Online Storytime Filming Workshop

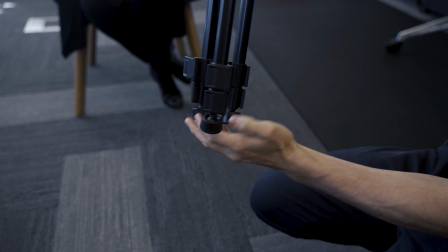1233s
This is going to be too short, but then all tripods
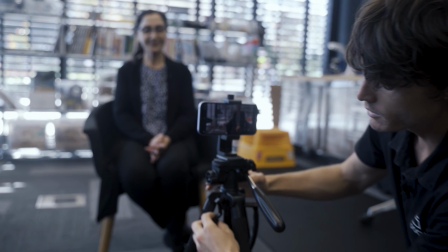1238s
actually have a middle section of some sort where you can pull out
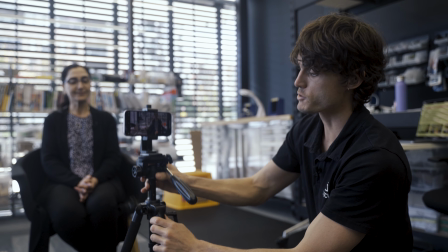1243s
to make adjustments. So that means you don't have to individually change the 3 legs to a certain size.
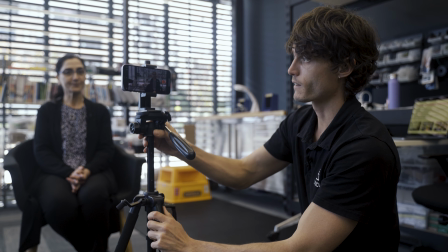1248s
You can just pull out this middle section. My frame is looking a lot nicer already.
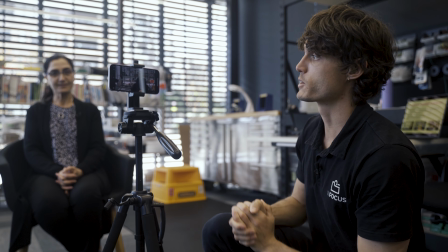1254s
Now we've got Liz on one side of the frame. That's because on the right-hand side is going to be where you're holding the book.
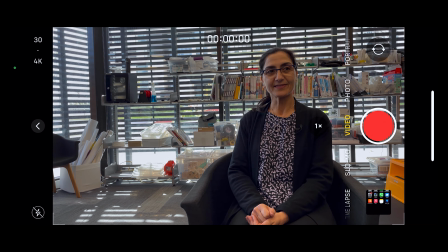1262s
So this is looking a lot better. We are up to step number 5, which is to use a light.
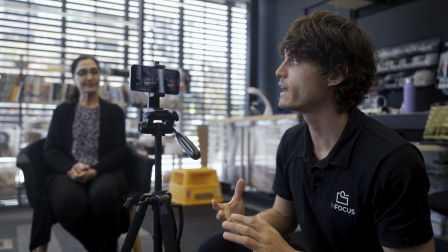1269s
This is going to make a massive difference to this shot because right now we have a lot of light coming from behind Liz.
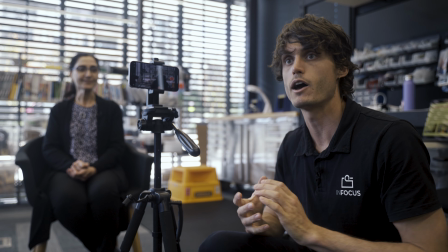1275s
And this is where a simple LED light can help combat, tough lighting conditions.
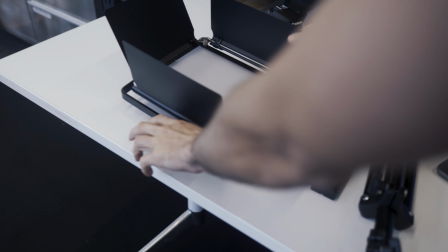1281s
So I'm going to go ahead and grab the LED light and on a light stand.
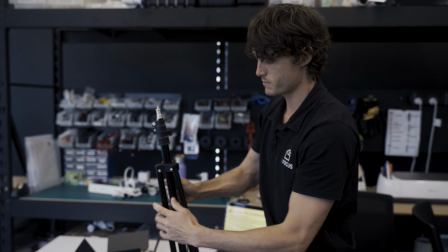1288s
This will just fold out like so.
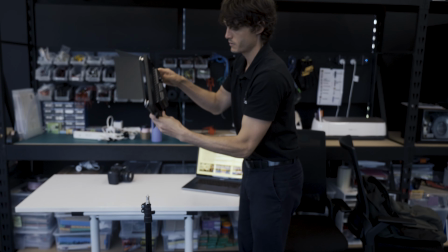1294s
And the light is simply going to go on top.
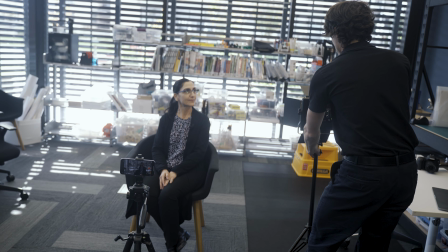1300s
And now we're going to shine this on Liz.
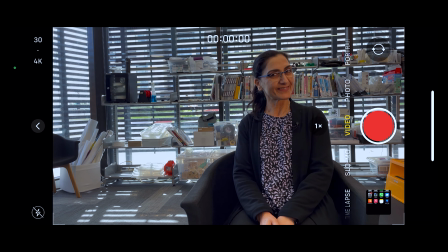1306s
And it's very easy. You just point it at the subject. You don't need to get too complicated with it.
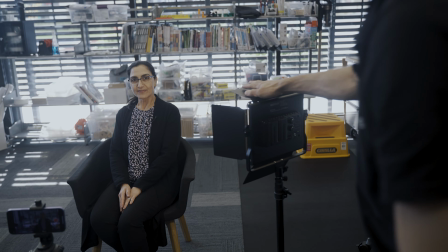1313s
We're just using it to make the subject a little bit brighter.
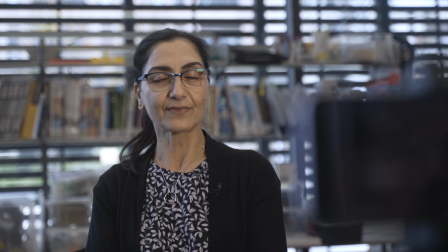1317s
And if I turn off and on the lights, we can see before and after.
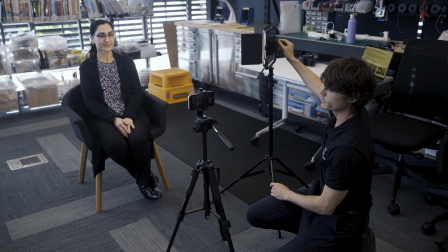1325s
I'm going to make that quite a bit brighter. Maybe point it slightly closer to Liz.
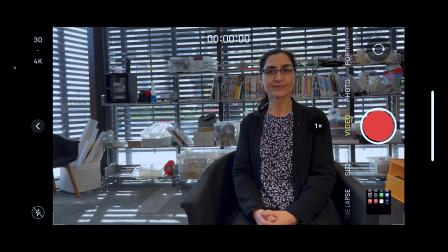1332s
And again, if we look at before and after. So I do want to work my frame a bit more. We're getting there. We've got it at eye level. We've filled the frame nicely so far, but let's get the book in the frame so we can make a few final adjustments.
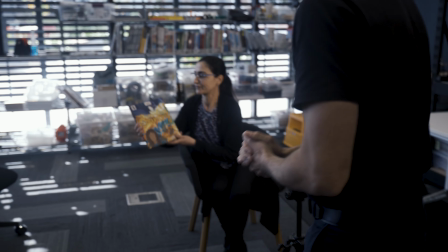1348s
I'm going to pass this to Liz. And Liz, do you mind holding open the book how you would when you're reading?
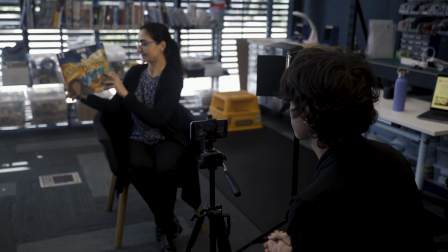1355s Of course.
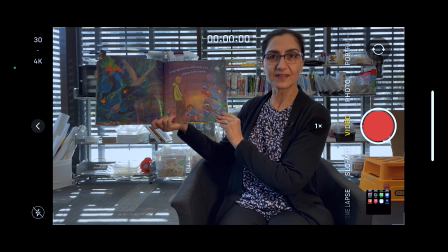1359s
Okay, so we are getting there. What I can see from looking at the frame, it's a bit messy in the background.
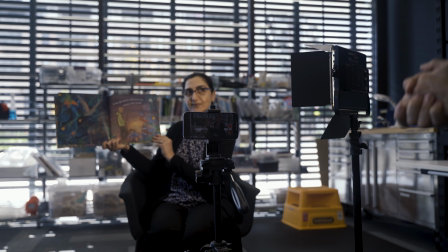1364s
So I'm going to make a few adjustments. I'm actually going to go behind and remove this yellow block.
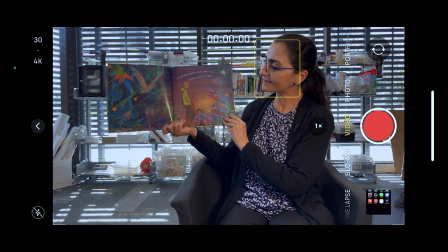1370s
So you want to think about what's in your frame, but also what isn't in your frame, what's in the background that might be distracting the viewer.
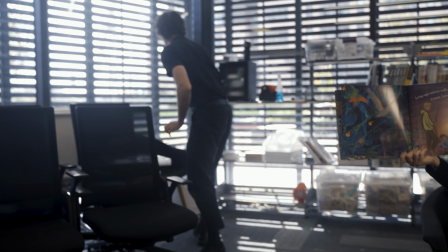1377s
I might move these. I'm even going to take this and move it to the side.
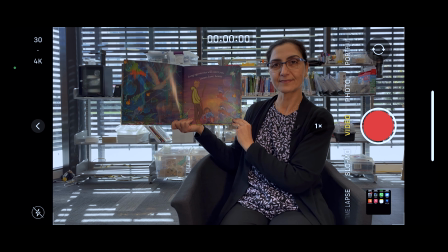1387s
So the frame's looking a lot nicer now, but there is some shine from our light on the book.
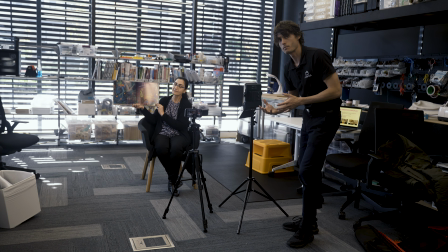1393s
And there's no rule on how to get rid of this shine. It is going to be a problem that you encounter with books, is the shiny surface.
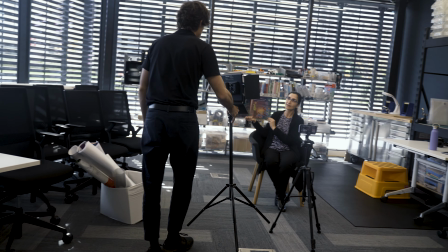1399s
But I think just by moving this light to this side, it may help with that shine.
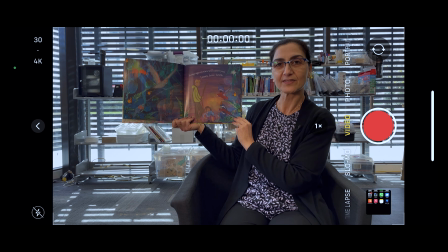1407s
And it's looking a bit better. There's a bit of shine still, so I'm just going to move the light, play around.
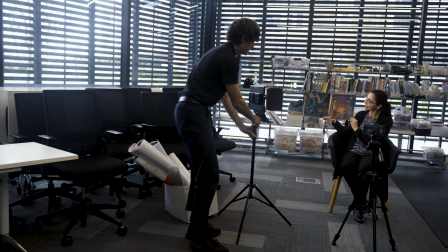1414s
And here, just from using a bit more of an angle, it looks like it has removed some of that shine.
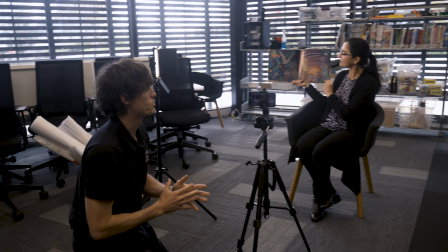1424s
So if we compare how our shot looked without the framing, without filling the frame,
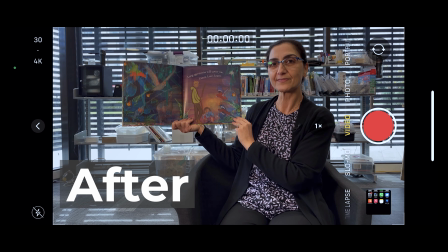1430s
without being eye level, with no lights, with what we have now, we've made some huge progress.
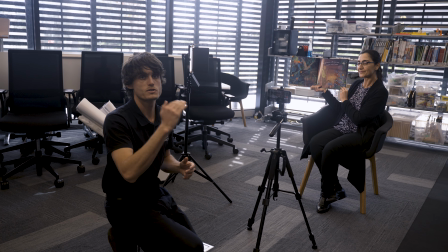1435s
So like I said, just follow those steps on the checklist one by one.
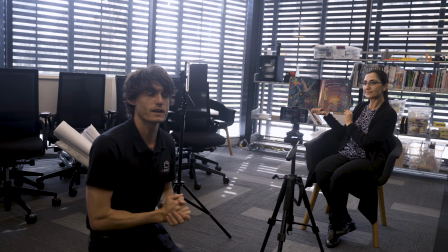1440s
After a while, you won't need to use a checklist, but use the checklist at the beginning. And we are now up to step number 6.
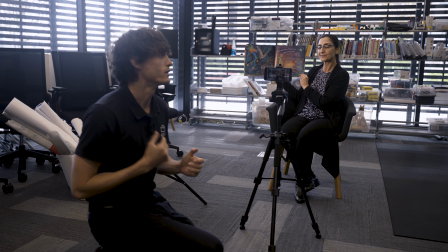1447s
We need to plug in our microphone. Okay, so I've got my lapel microphone here.
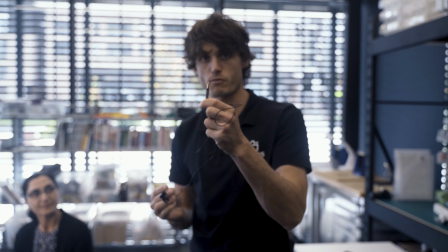1452s
This lapel microphone is made to plug directly into a smartphone or an iPad.
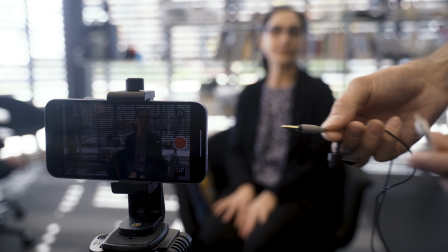1457s
So as you may know, the iPhone doesn't have the headphone jack anymore, so you'll need the adapter that we can plug in,
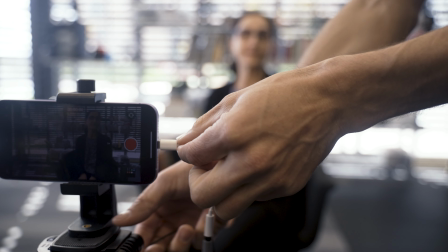1466s
and now that can go into the iPhone like so. With the microphone itself, we need to essentially put it as close as we can to the person's mouth on their shirt.